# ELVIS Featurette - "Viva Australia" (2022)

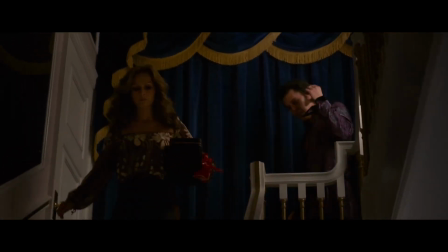And in between that, you're a ghost. Well, I give you everything you could want. What I want is a husband.
You walk in through this door and you feel like you're right in the real life Graceland.
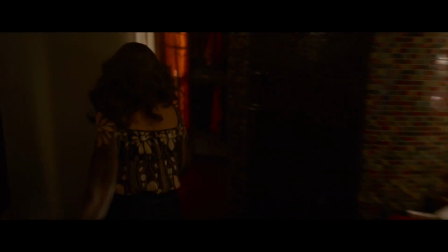The attention to detail, it really makes your job easy, especially when you've got the costumes and the hair and the makeup and everyone's, you know, talking in their accents.
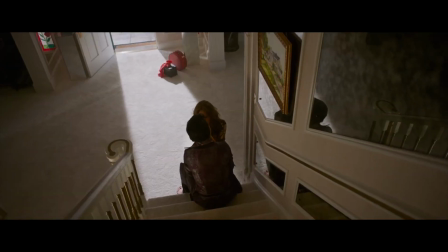Will you please stay? I have to go.
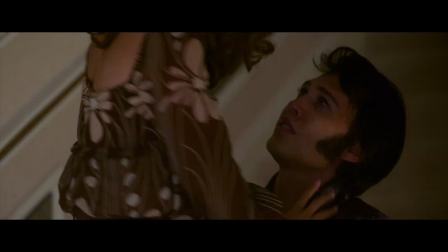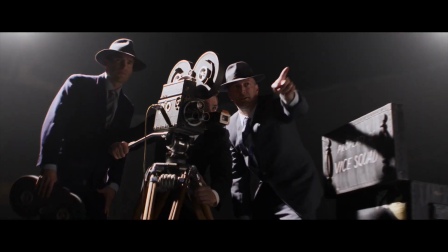You have to let me go. I
as Elvis becomes more famous, the colour seems to be stronger throughout each set to end up in Vegas where it's flashy and,
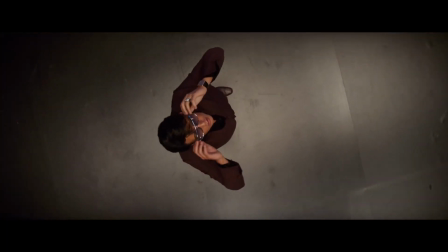you know, lots of lights and bright oranges and reds and yellows.
Mighty big stage.
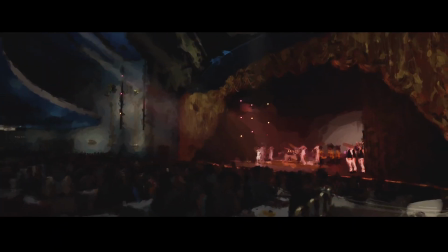Vegas in Las Vegas. Oh, the international stage. Man, that was such a massive thing.
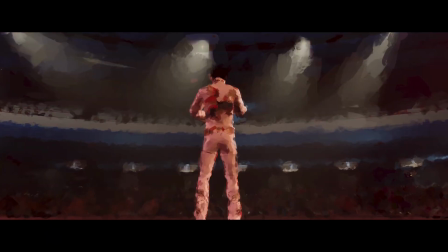And that's actually what Elvis remarked as well, was just how big it was.
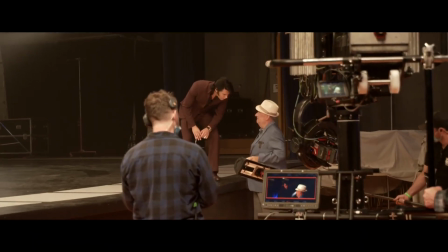You could get lost in a place like this.
With the International Hotel, we had very limited original documentation of the showroom.
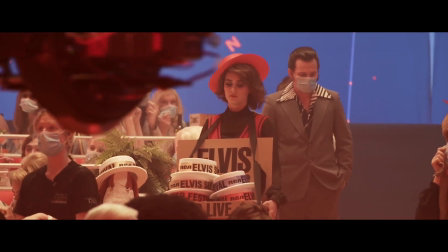We look at stock footage and we can see snippets of items, but we had to have our own input into creating that, and those designs were then tweaked a little bit, I guess, to make it visually more exciting.
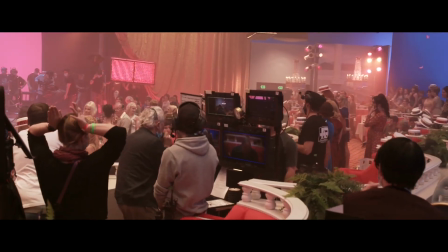But we always based all our dressing elements based on reference. Right.
Weeping, leaping up and down, forgetting oneself.
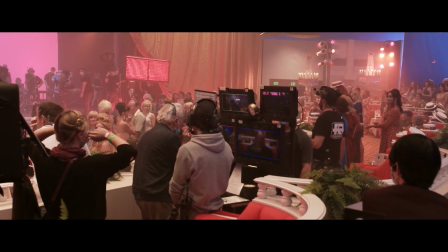An out-of-body experience live!
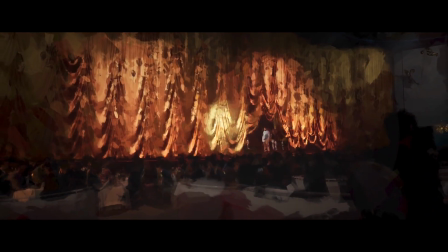We have an incredible operating gold curtain in the international showroom,
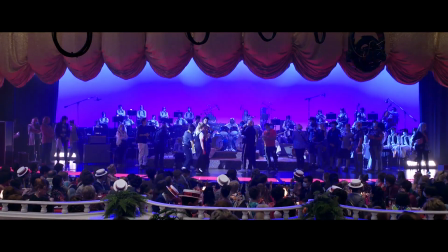and there was discussion when I first started of that being a visual effect, but it was wonderful that we were able to make the curtain to allow the actor to interact with such a curtain and just create that scene.
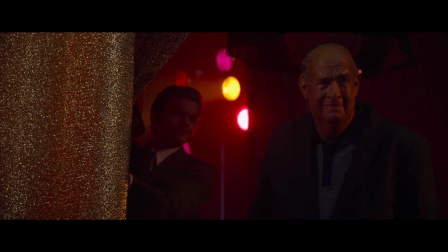Yeah, those gold curtains, the way they came down, and you're actually on the stage and you're looking down at the lights and the audience and everything,
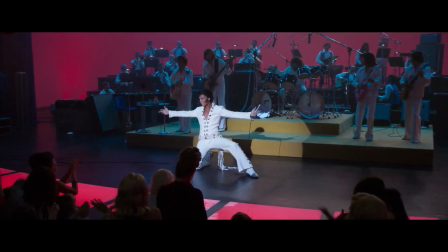and there's these certain moments where it transcends the feeling of making a film.
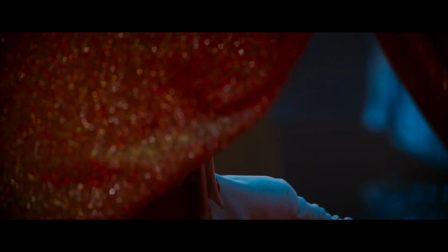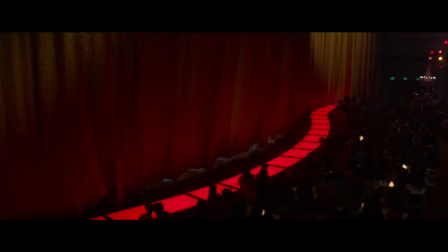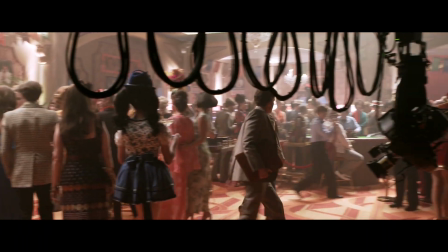I sort of have a very high expectation of my departments, so any recreation, they're just going to nail it.
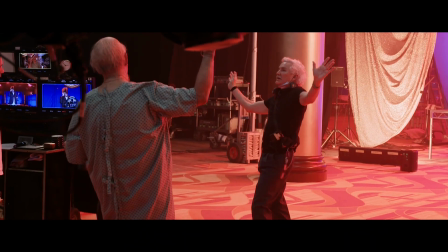Or things that Baz imagined in the script that didn't really exist.
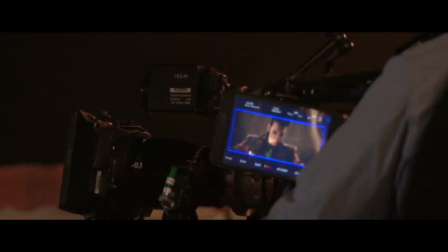The idea that people can read a script, get together and create something out of nothing are the things that always amaze me.
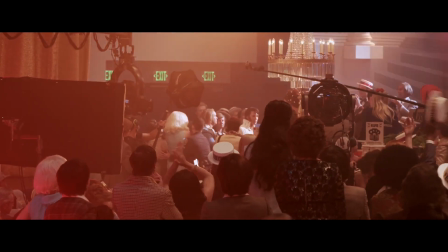Or some realities and real emotions like, ain't no one gonna stop me, man.
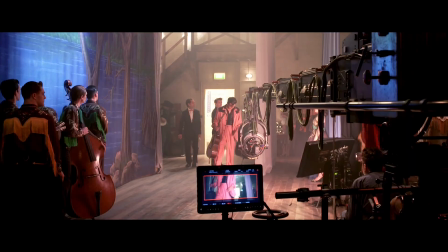The entire team is amazing. Every set, the attention to detail makes you feel alive in every space. Because I love you too much.